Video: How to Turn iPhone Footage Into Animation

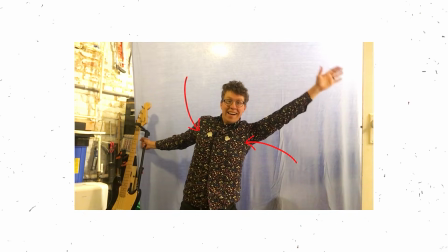0:00 This is just on my iPhone, the most basic form of motion capture. It looks very rough, but by the time it gets into this form, it looks a lot better.
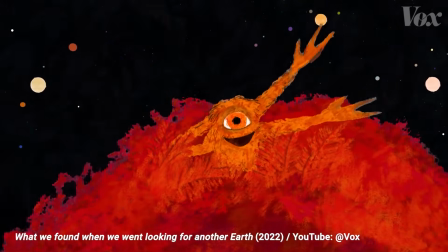0:06 Now, this idea that the stars have planets of their own and that those planets might have aliens living on them has been around for centuries.
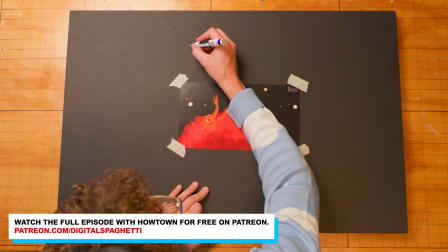0:15 In this shot, I had a vector drawing of these little solar systems.
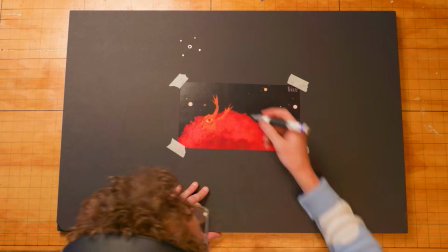0:20 These were just circles that I created in After Effects and had them move around. And I had a video of myself waving at the camera. This is just on my iPhone in my living room. It looks very rough, but the idea is that by the time it gets into this form, it looks a lot better.
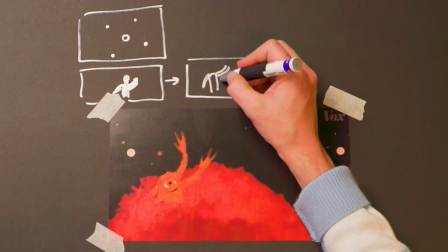0:36 I took that video of myself and I duplicated it so that I had 2 sets of arms,
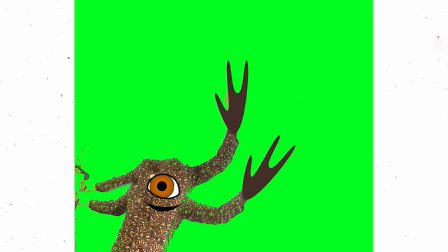0:43 and I took out my head so that there was just a face. To make sure that the face followed the basic movement of my body, I just put a couple dots on my chest, which allowed me to track later. This is sort of the most basic form of motion capture that you could imagine.
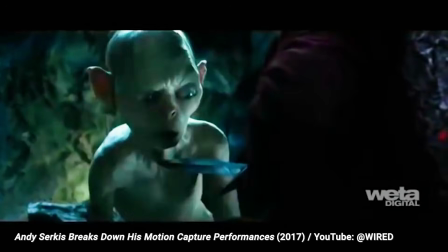0:58 Like if you've seen video of, Lord of the Rings or Avatar where there's people running around with ping pong balls all over their body. Those are all tracking points that can be used to add animation that follows that motion. So for me, it was like, a couple pieces of tape right here were enough to just get the position and rotation of my chest so that this eyeball would follow the motion of my body.
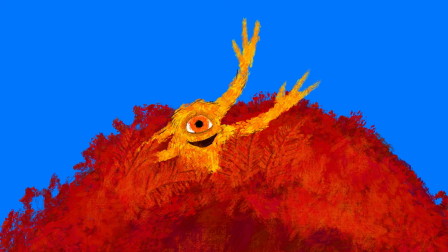1:22 This one was digitally painted. I wanted to get away from a very vector look to something that was a little bit messier.
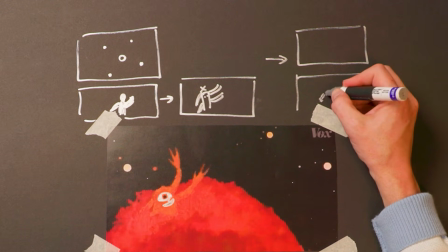1:30 I took a single frame into Photoshop and I painted over it with this sort of painterly look,
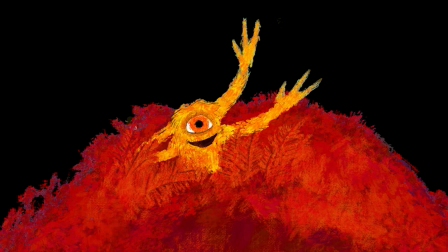1:37 a lot of brush strokes to create the alien and then brush strokes to create each one of these little stars and their planets.
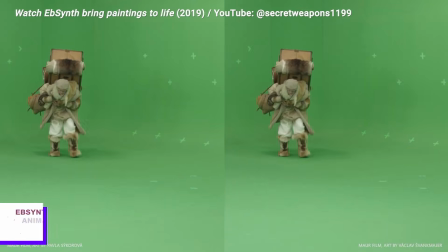1:45 And then I used a program called Absynth, which can take the reference image,
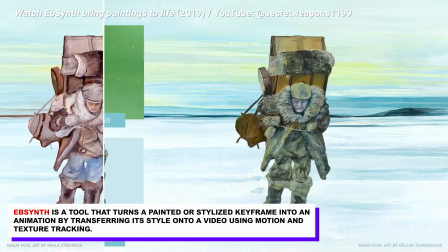1:51 apply the same style to it of a first frame.
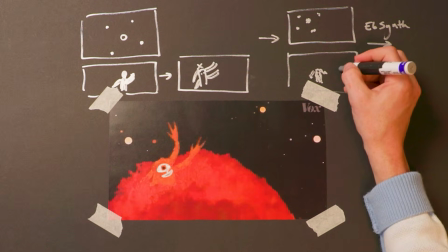1:55 So then I asked Absynth to extrapolate from these style frames and apply them to the entire list of frames.
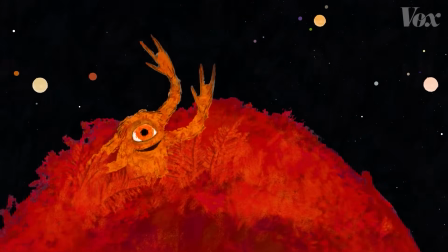2:04 And then I composited them together to make the final image. So I had several different elements in this sequence.
I believe he was a Jesuit priest who was one of the first people to suggest that there were other planets and that those planets might have people on them.
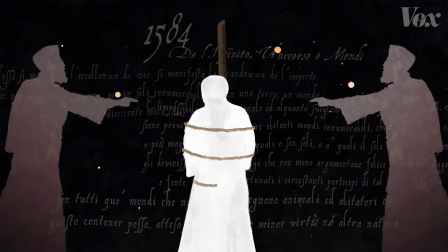2:19 And he ended up being burned at the stake in Rome.
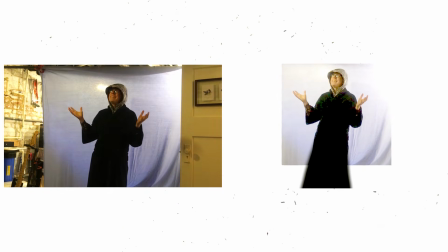2:22 And so I put on like a bathrobe and a hoodie and filmed myself getting burned at the stake. And then I added in flames that were like animated with the same process.
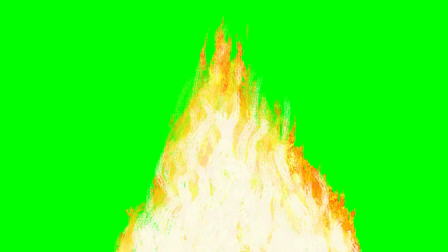2:32 I made some vector flames and then I painted on top of them and then extrapolated that into this one animated sequence. A lot of times I'm trying to front load the pieces that I make with some of the more heavy animation lifts because I want people to be really drawn in by the visuals. So this sequence is all in the first minute. If I had my druthers, everything that I animated would be like claymation or handmade stop motion.
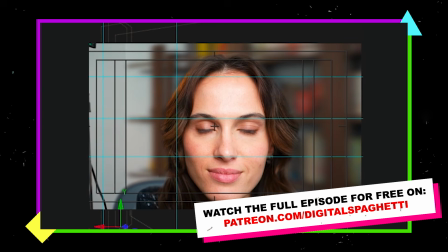2:59 Each of these little peripheral edges were slightly rotated. There was this illusion that her face was 3-dimensional and curved. This is a mixture of After Effects animation and handmade stuff.